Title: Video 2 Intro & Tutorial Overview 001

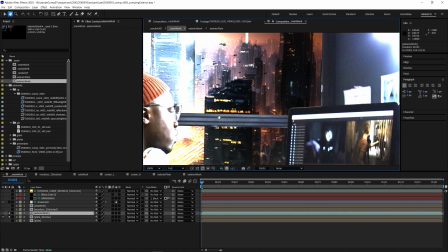It's kind of a personal preference. Now that we're looking at our roto with other items in the comp,
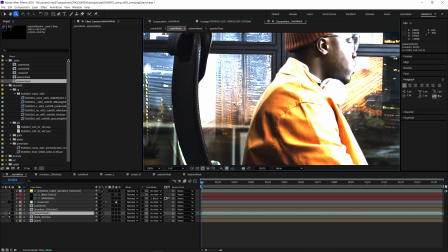it's easier to see the edges and what they need, which is blur.
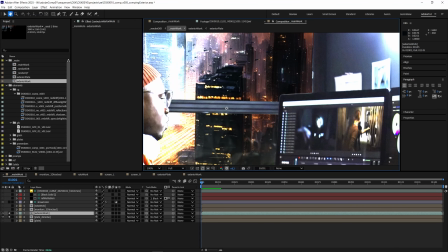So different edges might need different amounts of blur depending on the focus of the camera and where we are.
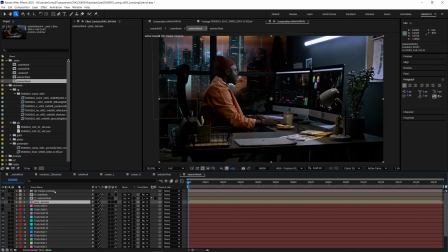We're going to need to work on that right now. So I'm going to go ahead and go back into my exterior work.
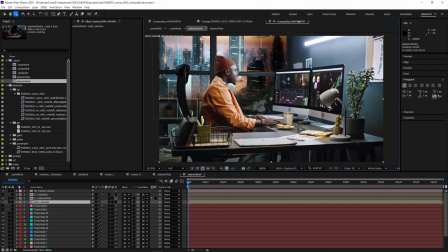You want to boost the exposure a little bit, and I'll just lock this comp for a second.
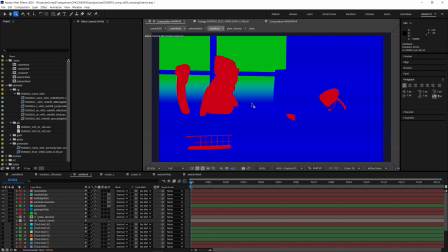And I'm going to head into the roto work and open this up as a little side element here.
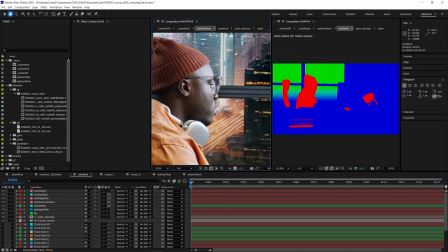And let's go ahead and zoom in on different parts of our image. Let's go ahead and look at his face, for instance.
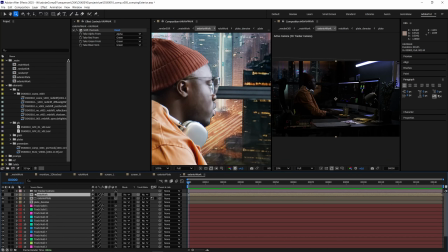One thing I could do immediately is add a little bit of blur to the entire roto work.
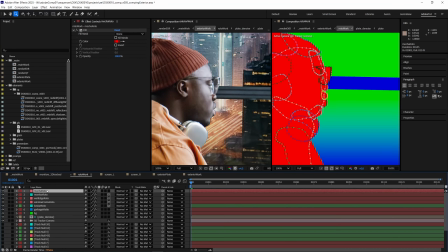I'll do it inside here. I'm just going to do an adjustment layer at the tip top of our entire roto work where we give all of them a little bit of blur.
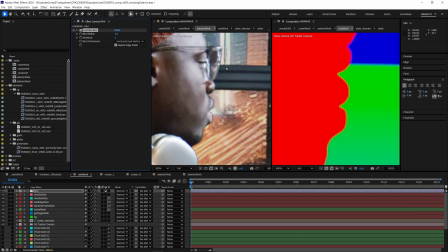That immediately helps all of our roto because there is an inherent softness to the entire plate.
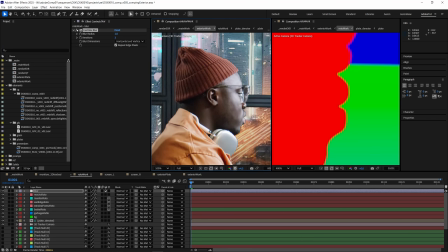So we want to make sure we match that as closely as possible. So we're going to start with a base amount of blur on everything.
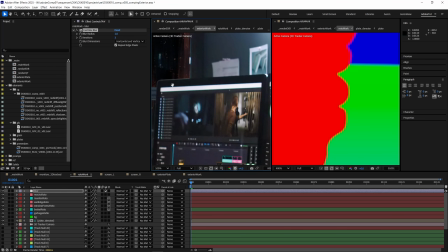Then from there, we'll focus on other objects and make sure we have enough. Like this back wall, for instance.
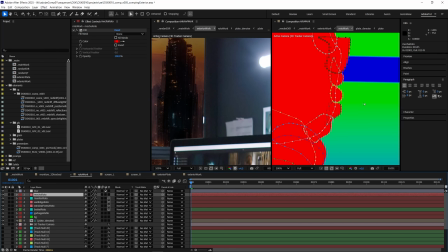It's the farthest away from camera. It's probably going to need the most blur. Here we go, the wall edge roto.
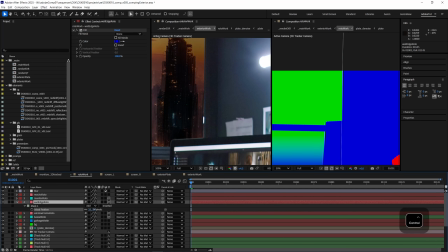I'm going to go ahead and add feather to its mask.
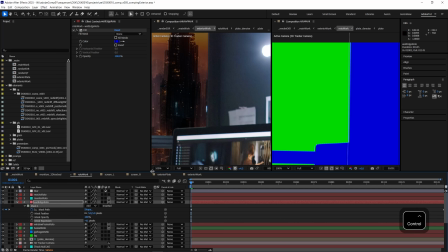I might even take that mask, pull its expansion in a little bit, just to make sure that we aren't getting some bright edges from the old plate.
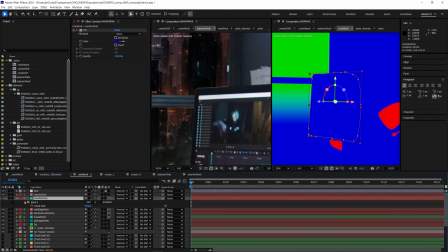Same thing with this monitor. Mask expansion, just pull it in just a hair.
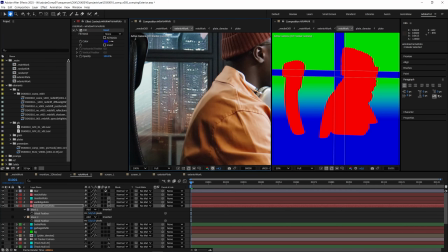The frame for the window, that's going to need quite a bit more blur. The roto around the actor should probably be pulled in just a little bit.
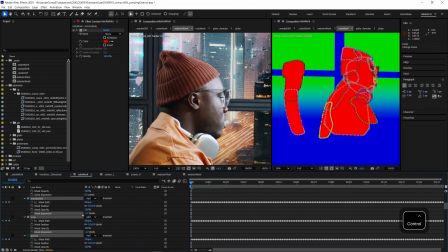Start bringing the expansion in on those. Even just 1 pixel goes a long way.
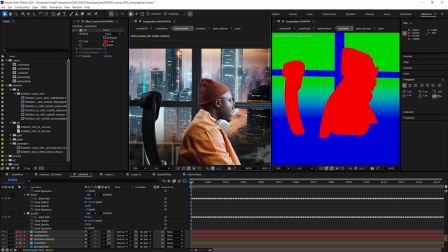Overall, it's looking much better. We can always come back and finesse this a little bit more, but let's just go with this for now.
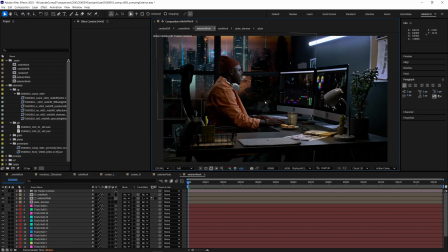So I'm going to go back to the exterior work where I was comping this in. And before I forget, let's change its blending mode. It'll look a lot better on add. Now that I'm looking at this here, I think I'm going to tweak the position a little bit here.
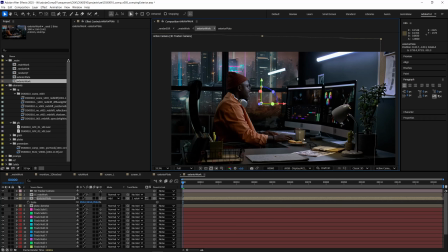Maybe even make it a little bit bigger. I'm looking for some nice cinematic framing here.
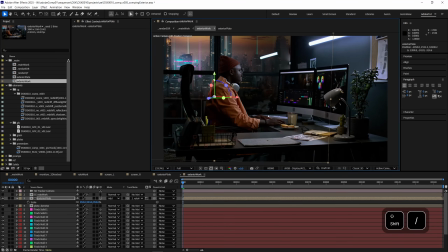The right balance of buildings. Something like that looks great.
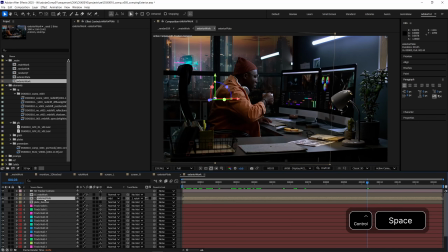So we're going to go ahead and add some blur to this. Camera lens blur.
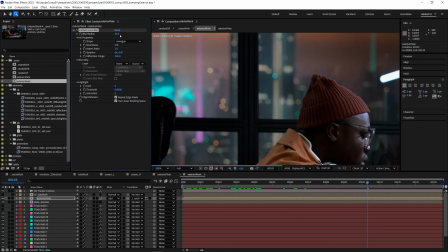Built into After Effects here. Start cranking it up a bit. Now to get some nice bokehs here, I'm going to go ahead and make it round. We're going to make these slightly anamorphic. We are going to add a little diffraction fringe.
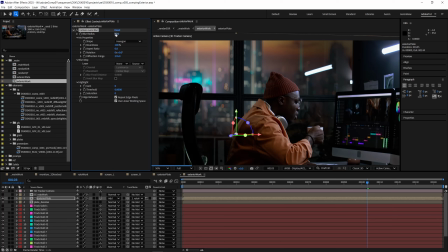And we'll probably dial in the values a bit more later. Let's just go with something like that for now.
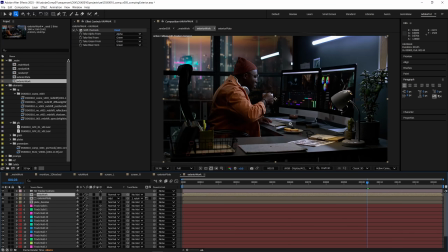All the little lights on all the ships really pick up, giving us nice little bokehs that are going to follow them as they go.
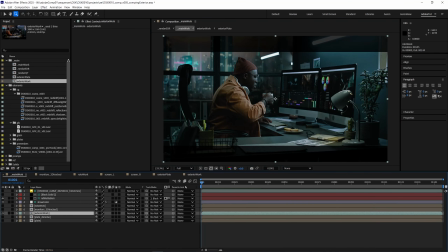Let's go see how this is looking back in the main work with the color on it. It's looking pretty cool, like that.
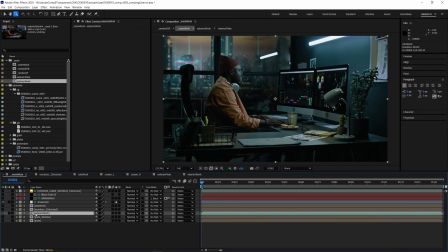Make sure it extends to the top of the frame and we're not seeing any black edges. I think that looks pretty good.
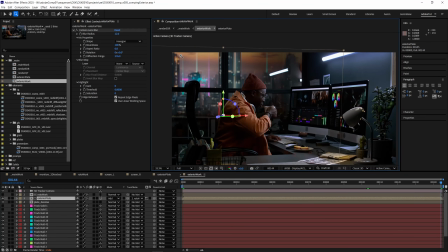Looks like we've got it just right here, so it doesn't expose any edges at the top. I feel like if you go any higher, you start to get kind of a weird perspective. It looks like you're looking down at the city instead of kind of out level with it.
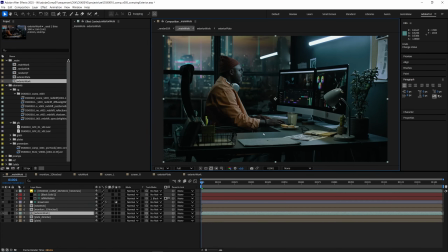All right, I'm happy with that. Let's RAM preview it and check it out.
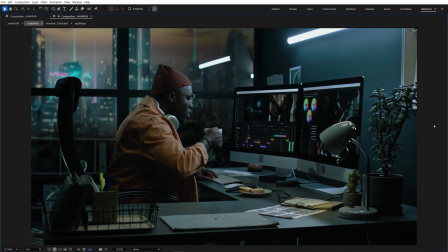Next step, let's comp some graphics.
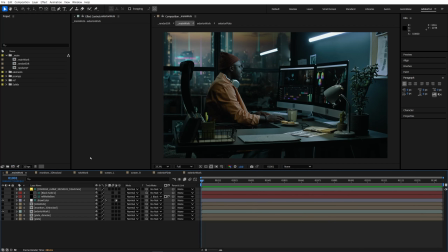All right, let's comp some more stuff. Let's add the monitors now. So in our graphics, we've got our graphics that we already imported. Let's go ahead and turn on our 3D tracked monitors, which are just checkerboards at the moment.